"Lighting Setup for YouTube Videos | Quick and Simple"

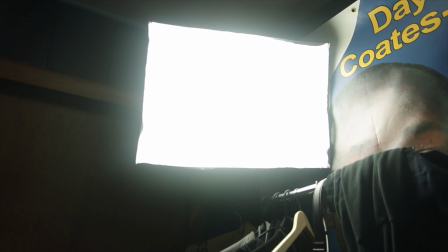4:08 At the time, I believe you get 2 of these for like $50 on Amazon. Like I said, everything's gonna be linked down below.
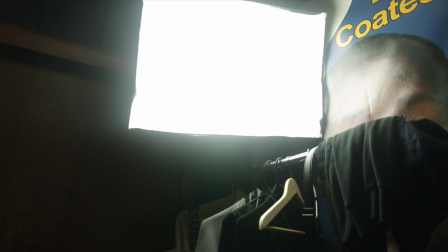4:13 But this is the main key light I used for like over a year to 18 months or so.
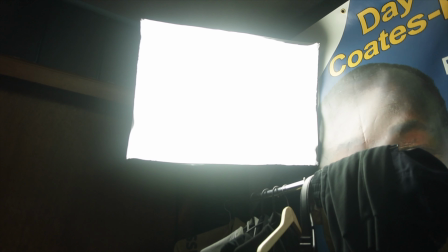4:19 Probably close to 2 years or so. I mainly use this light to light my videos, and as time progressed I realized this light is not as powerful as I thought it was.
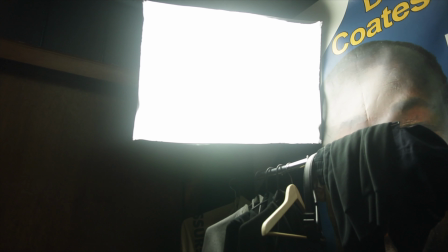4:28 And so about, I say 2 months ago, 2 or 3, yeah, 2 months ago, I bought this light,
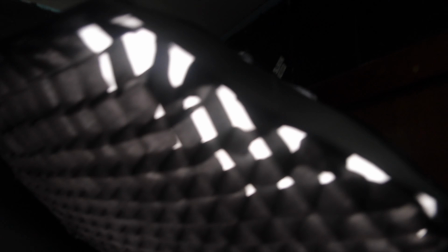4:34 which this light is the Godox XL60W.
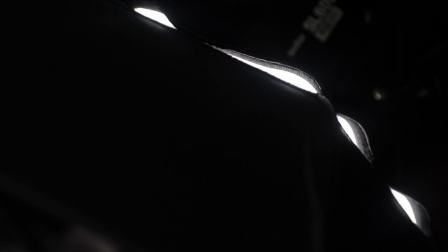4:41 Let's focus on there right there. And I bought this big giant behind softbox to do it, along with the grid,
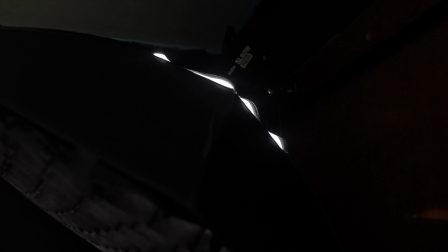4:47 and this whole setup was probably about $160, $170.
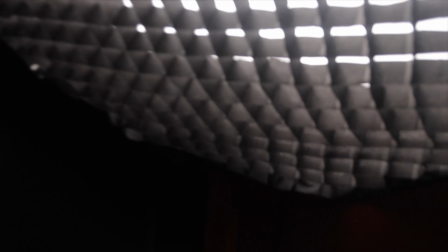4:52 This light is crazy bright, just absolutely amazing.
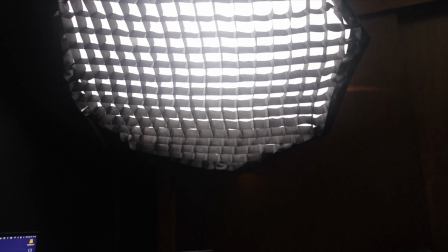4:59 for over $150, you hope it'd be crazy bright. Like this is only at 10%.
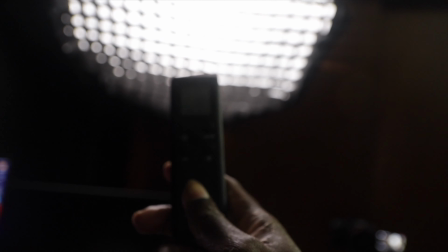5:04 I mean not 10%, 30%. If I get it to focus here. It comes with a microphone, so it's only about, yeah, it's only at 30%.
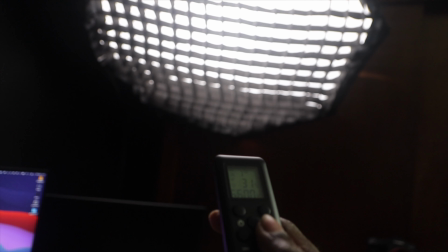5:12 As you can see, I can boost this all the way up to 100%. The reason why I don't do that is because it would be way too bright, and also it makes a lot of noise because it has built-in fan, and it also makes it very hot. It can get very hot in my room very quickly, so I keep it at 30%, and I use the other key light to have like a nice, they supplement one another. So if I turn off this light, as you can see, only one half of my side of my face because it's on this side. If I turn this back on the other side, if I turn it back off, turn that off, it's basically the same thing, just opposite flip between light and dark, etc., etc. So those are my main key lights. Another technique people use is a hair lighting, which is kind of like a light that comes up here and like highlights the back of your head, or creates a nice little outline to separate you from the background, so it adds depth, adds the illusion that I'm in the big behind room, which my room is not that big at all. But hair lighting and side lighting, like this lamp, like I said from earlier, can create like a different side lighting onto my body. It creates more separation between the background. But I tend to leave that off. It just all depends if I think it's necessary at night. But the next thing we're gonna move on to is practical lighting, backlighting.
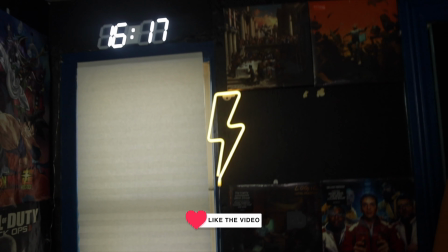6:32 There's many different words and names and techniques for these, but they just kind of,
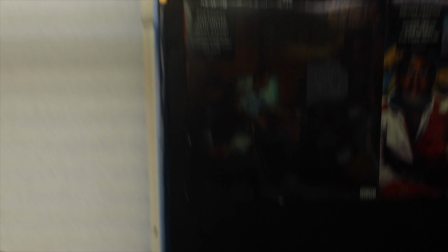6:37 like I said earlier, adds depth into your videos, creates the illusion that you're in a bigger room than you actually are.
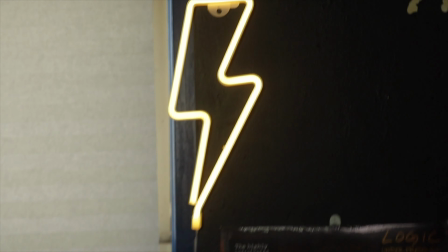6:42 So one of the few things I have is this lighting bolt that I got for Christmas this past Christmas.
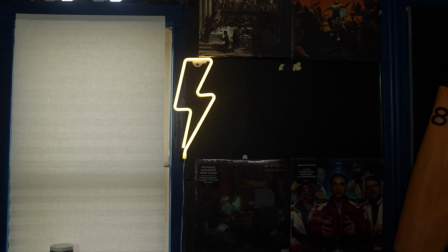6:47 This is like $15 on Amazon. Once again, everything will be linked down below in the description.
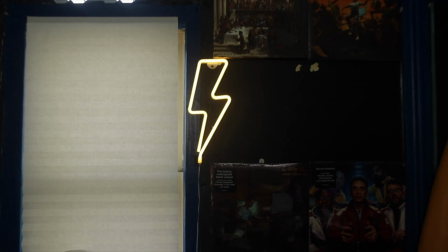6:53 Nice little I used to have like a light bar, but I just replaced it with this because this one's a little bit brighter.
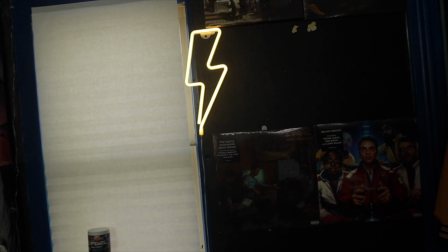6:59 But yeah, it just creates a little interest in the background instead of being just simple and plain, because if these were in the background, it'd just be completely dark in the background, but it adds more.
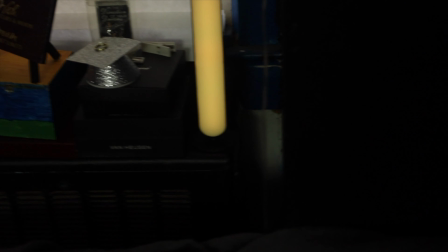7:08 Then I got these are like light bars. You get these cheap, you get these expensive.
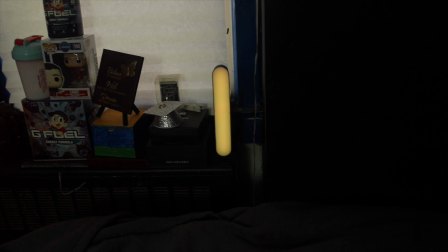7:13 It just all depends on the brand and where you get it from. A lot of people are buying the Govee light bars.
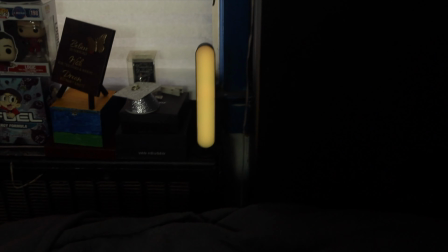7:18 I believe those cost like $50 for two. I got these from Walmart. They're like $20 combined.
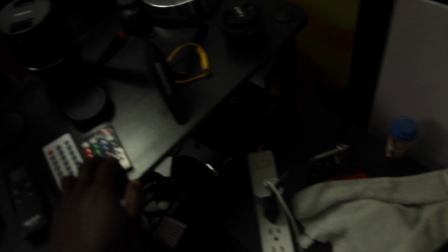7:25 You can change the colors. These come with a remote control right here.
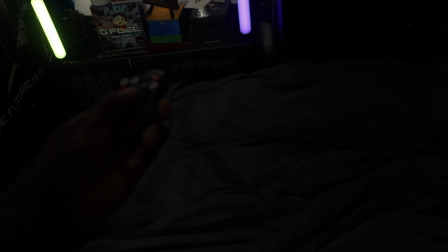7:31 You can change the colors. Green, it's whatever, it's kind of whatever colors you want it to be.
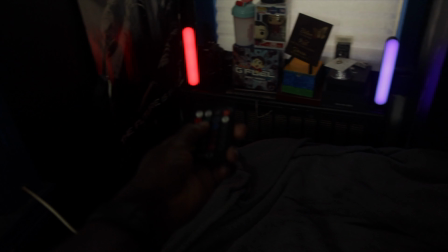7:36 Whatever your favorite colors are, just change this back to normal.
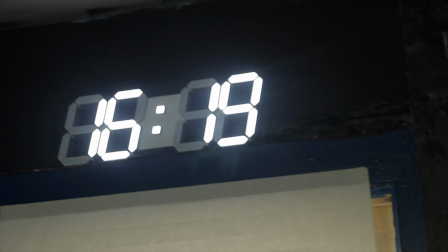7:44 And then I have this clock here. This clock I've gotten about a month ago or so.
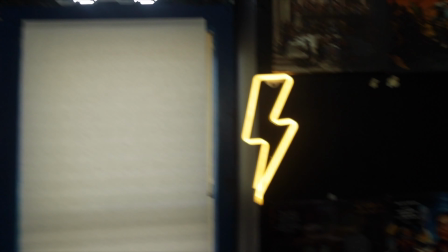7:49 This is another one of those things that has interest in the background. I think I wanted to keep something neutral after having this as orange and this is to be very different colors.
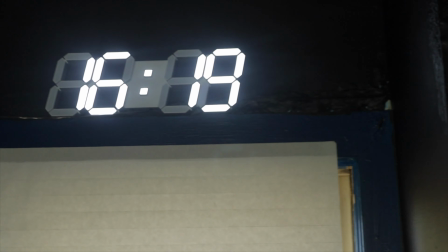7:58 This is just very simple as it's a neutral color. It's nice and white.
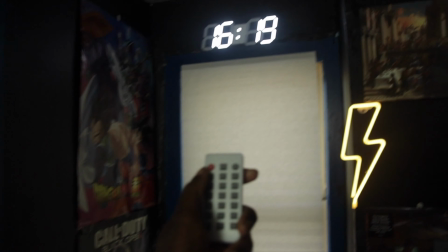8:01 That also came with a remote control, which you can change if you wanted to be 1 through 12 clock instead of a 24-hour clock that I have.
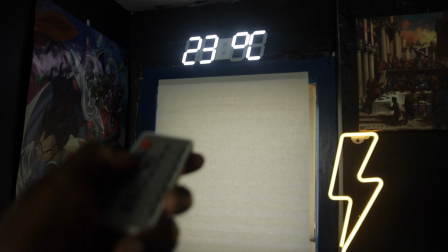8:10 You just check the temperature. I'm not sure the temperature is what's in the room or outside.
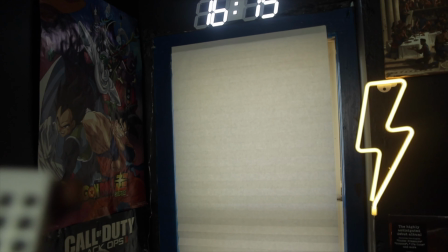8:15 I don't know if it's connected to the internet or not.